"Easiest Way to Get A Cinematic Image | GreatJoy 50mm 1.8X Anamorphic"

Also there's a lot more that goes to a cinematic image from lighting and a storytelling to any annoying thing that you want to comment down
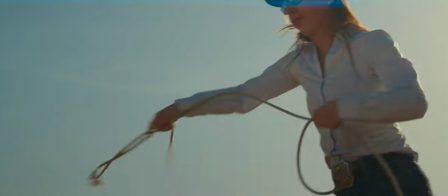below because I already know people are going to but for me anytime I see an anamorphic image a good one I melt.
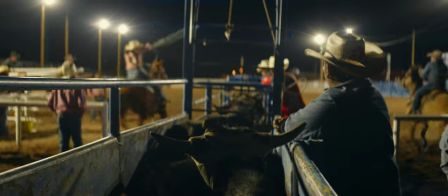I'm doing this video I'm also going to be reviewing the Great Joy 50 millimeter that's what I'm shooting this video on and obsessed with this lens the only
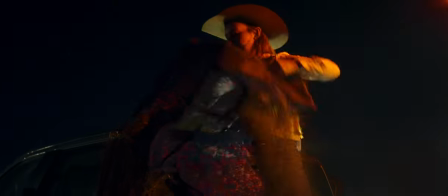downside is the stretch factor does change with the focus but everything else for the price is one of the best. So one of my theories on photography and cinephotography is when you have a colored frame our brains naturally gravitate to random
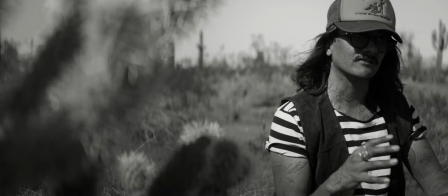parts within that frame but when you have a black and white frame our brains are forced to look at the whole image as a as a whole piece and it kind of evokes a whole different set of emotions like it's a it's a true like you're truly looking at the whole frame. When you're looking to a spherical frame we have this very creamy texture and it kind of gives you a flat image and so I don't know I feel like it's like looking at a piece of paper but when you're looking at an anamorphic image you have all this texture in the image and
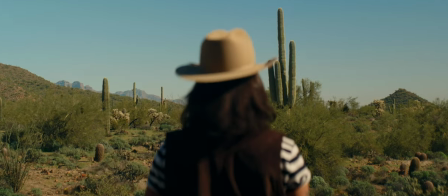your background and your subject is just naturally separated and all this character in there and it kind of throws our brain for a loop and it kind of makes us
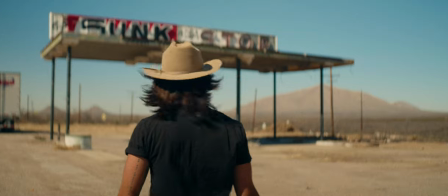pay attention more it's like our brain gets lost in these waterfall layers and it just kind of captivates us and removes us from
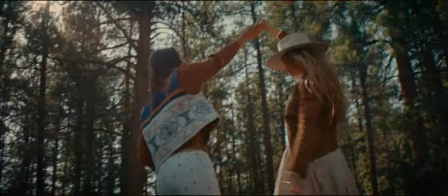the real world and that's personally what I always try to do whether it's a stupid YouTube video or a
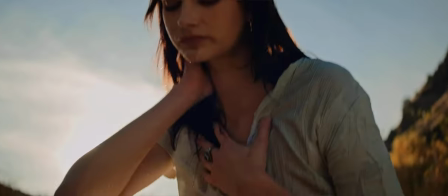documentary about passion project or a feature film that I possibly want to make at some point.
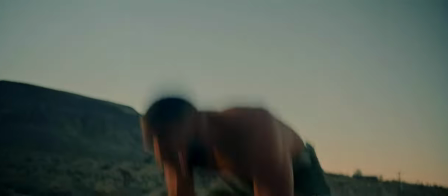I want to remove the viewer from their life for those couple of hours and get them lost into my own world that I'm trying to immerse them in. Let's talk about the three things about anamorphic that I love, the three characteristics. I'm going to start off with the main one, the most important one. Everything else can go out the door as long as i had this one thing and that is the waterfall bokeh i think one of the coolest things is you can stop down a t8 and you can still get this natural separation because you're not just counting the bokeh but it's the fact that
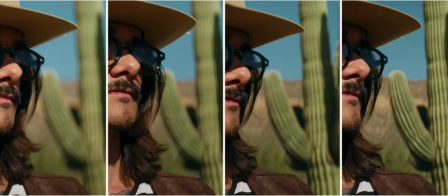we're actually getting a stretched factor out of that bokeh and the whole reason i love it so much is because it gives you that painterly texture in the background it makes it look like it has this human touch to it to where it's not just this mechanical spherical look it's like this again just this waterfall texture look it's the only way you can really explain it now I'd be a lying son
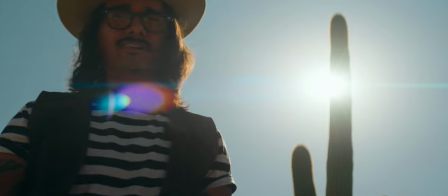of a bitch if I didn't admit to loving lens flares I really just I
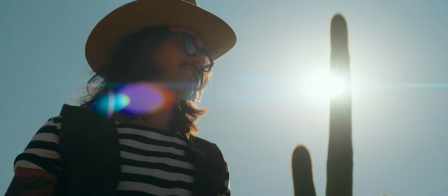don't know to me they're just so entertaining and fun obviously this is a little bit overkill because it's locked off but for me it just comes down to production value
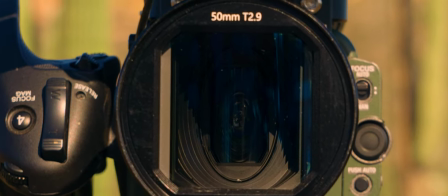honestly so you want to doing YouTube videos I'm catering to our community the filmmaking photography community but for most of my work and the projects I want to do like my legacy projects my target audience is normal people especially as I start doing these indigenous documentaries I want people to
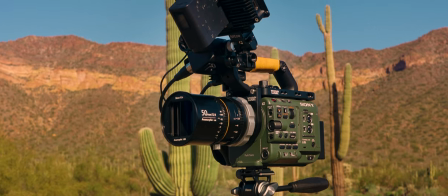actually watch and be entertained by the videos and in order to do that like we have to step up our production value and give people these like movie looking documentaries and then even when it comes to solo projects and just like spec work and passion shoots and just fun fashion shoots. I want that shit to look cinematic as F. And one of the tricks to get that look is shooting anamorphic. So yeah, anyways, the flare is just kind of another cheat code for me. That's what these lenses really do. Also, just a few things about this lens before we wrap up this video. It does have a 1.8 stretch factor, but it does have that issue though as you change focus distance, the stretch factor changes with it.